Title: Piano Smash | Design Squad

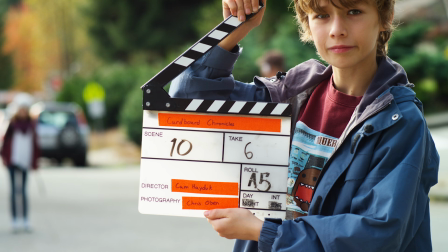7s
My parents have a pretty fun job producing music videos and kids' TV.
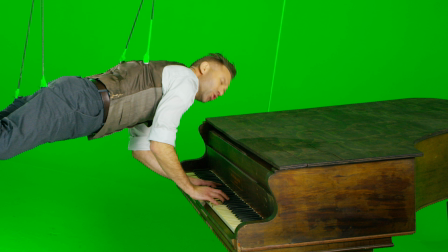14s
This latest video they're working on has singer-songwriter Jeffrey Straker singing and playing a baby grand piano while he's falling through the air.
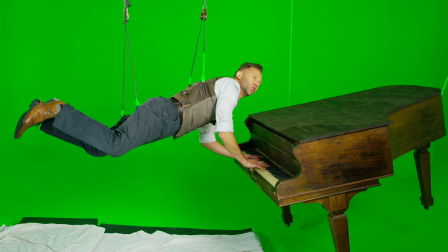22s
To do this, we shot him hanging from a stunt harness in a visual effects studio on a green screen.
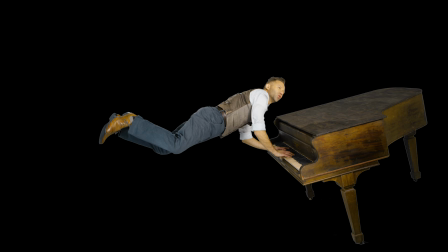28s
Then later, we digitally removed the green, erased the wires, and added sky and clouds and sun.
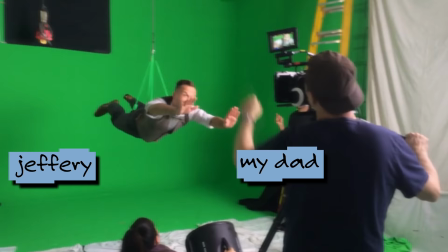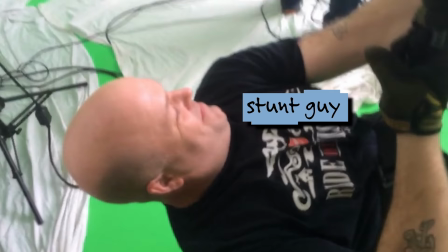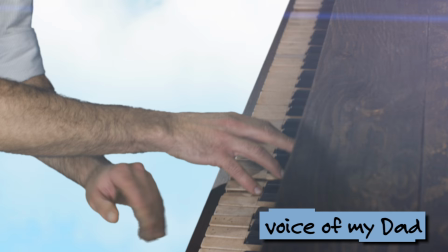44s
At the end of the song, Jeffrey hits the final chords, and then he
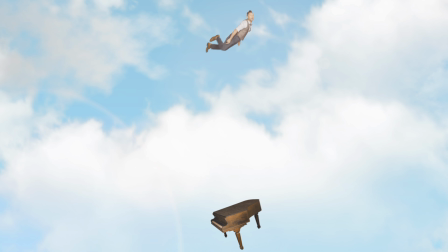49s
separates from the piano and floats into outer space, leaving the piano behind. And then the piano comes crashing down to the ground at the end of the song. And that's our challenge. How can we get a baby grand piano and drop it and smash it into 1,000 pieces?
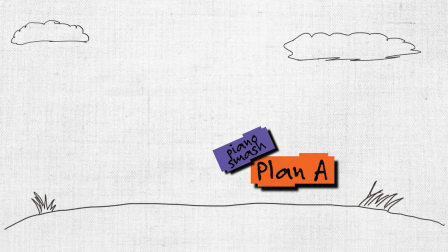66s
After talking about it over and over and going back and forth,
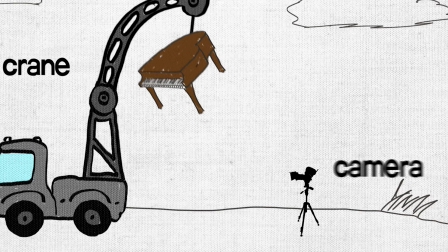69s
they figured out that they would need to get a large crane and then hang the piano over the spot that they wanted to film, release it on cue, and hope it smashes nicely. Yeah, we weren't really going to do any of that. A crane's like crazy expensive, and we would have had to destroy the piano forever, and the ground would get all messed up. But then, Sam came up with a pretty good solution.
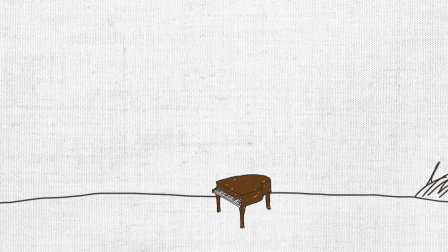91s
Then I thought, wouldn't it be easier just to build a miniature scale model of the piano out of thin wood?
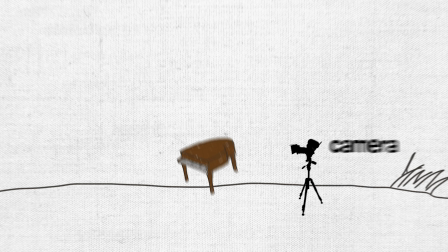97s
We could just make it look like a real piano, but it would be small enough and light enough that we could just drop it off a ladder.
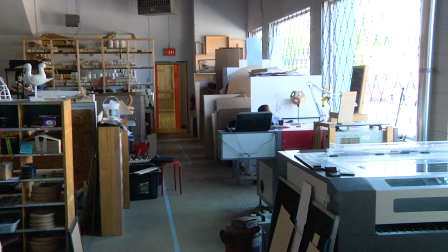106s
We visited Maker Labs, which is a really cool makerspace in Vancouver.
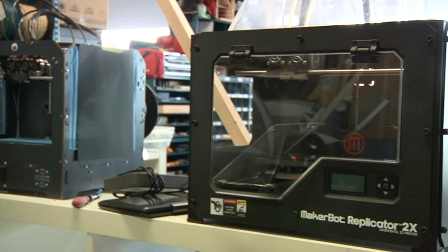110s
A makerspace is a place that has all sorts of machines, tools, and the materials you need to build just about anything.
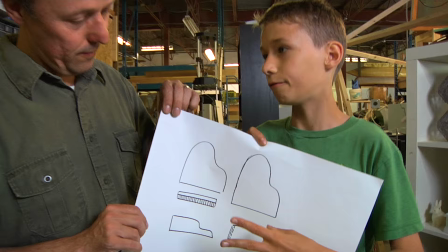117s
So our plan is to laser cut these thin pieces of plywood and then loosely glue them together so they fall out and explode.
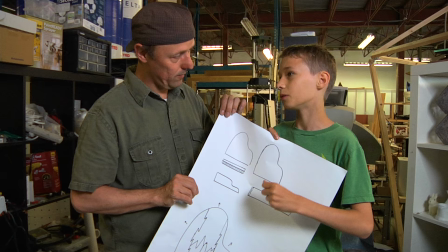123s
And then we will cut out all of these piano keys so then those will just fly out and explode.
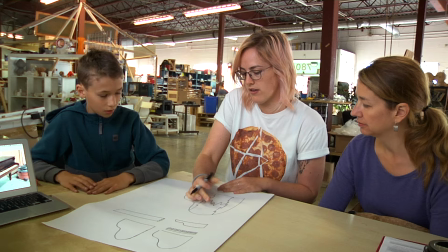129s
No big deal. Julie is a professional fabricator. It's a fabricator's job to figure out how to build just about anything out of any material.
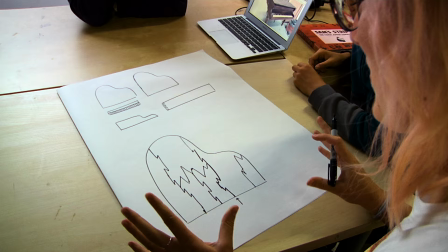138s
She's kind of used to people coming to her with weird requests like ours.
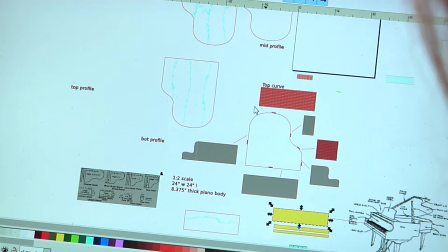142s
For the curved sides of the piano, Julie recommended that we create what's called a live hinge,
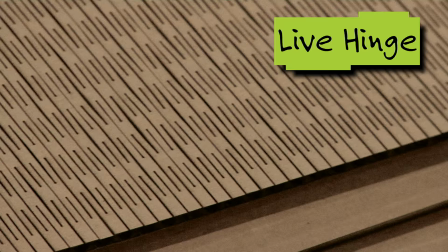148s
which is basically hundreds of small slices in alternating rows. When it's done, the wood can be bent into any shape.
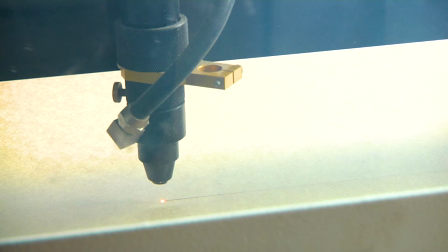155s
So this whole fabrication process should take 3 or 4 days from beginning to end.
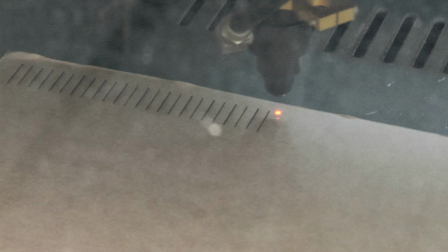160s
And first we're going to build it out of cardboard as a prototype before we actually cut the wood.
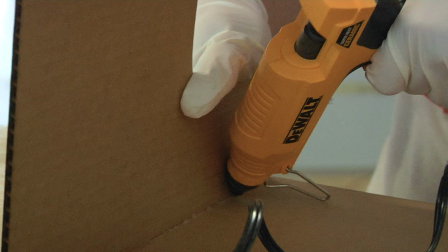167s
That's a good idea.
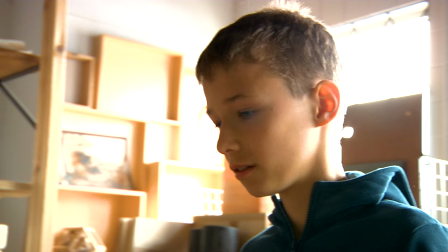172s
Once we had the cardboard prototype assembled, we could see that our design would fit together.
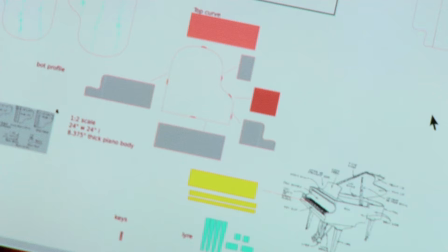178s
Then we cut up some sheets of plywood to feed into the laser cutter. All we have to do is upload our design to the laser cutter.
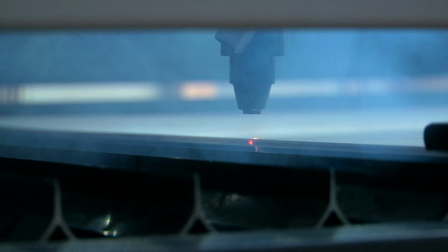185s
It will precisely cut out our design while we wait. I could watch the laser cutter all day.
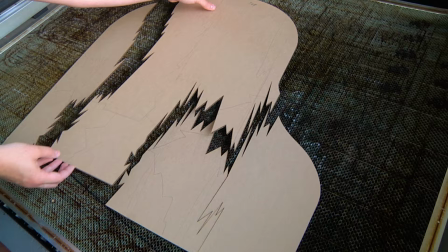192s
The laser cutter pretty much cut every single piece of our piano. Now that the pieces are cut, we get to build our model.
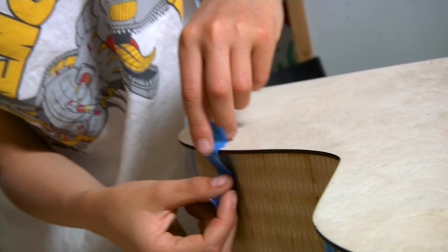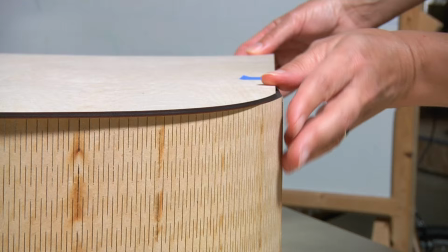207s
You can see how well the live hinge worked out for the curved section. Once it's painted, you won't even see the cuts.
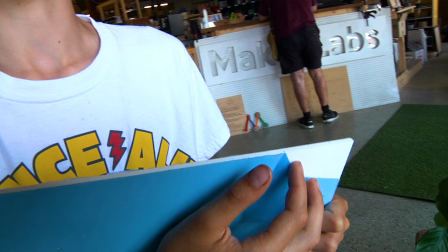215s
So for the piano keys, all we'll be doing is we'll be laser cutting this acrylic material,
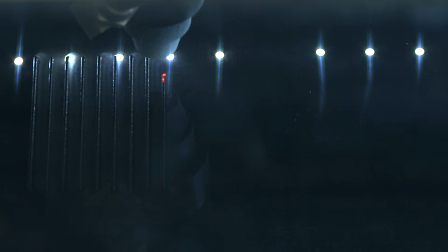219s
and each key will be cut individually, so then when the piano hits the ground, all the piano keys will just fly off.
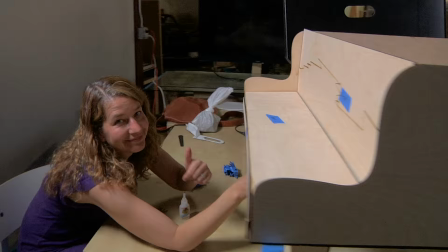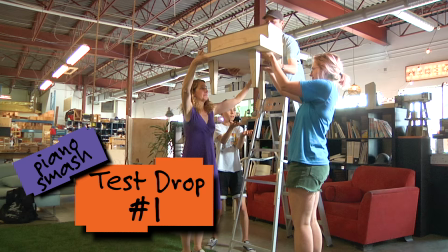234s
Before we go any further, we'll have to test drop the model to see if this plan will even work.
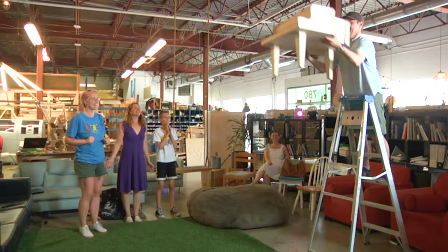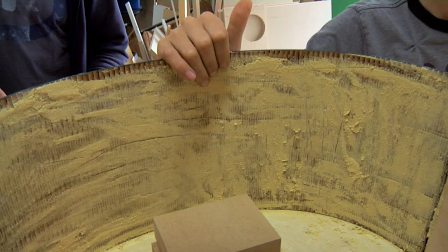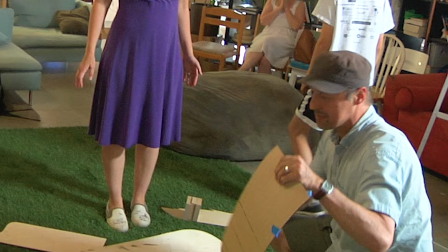249s
One of the things that we learned from that test drop was that the live hinge just kind of flopped out like it was elastic.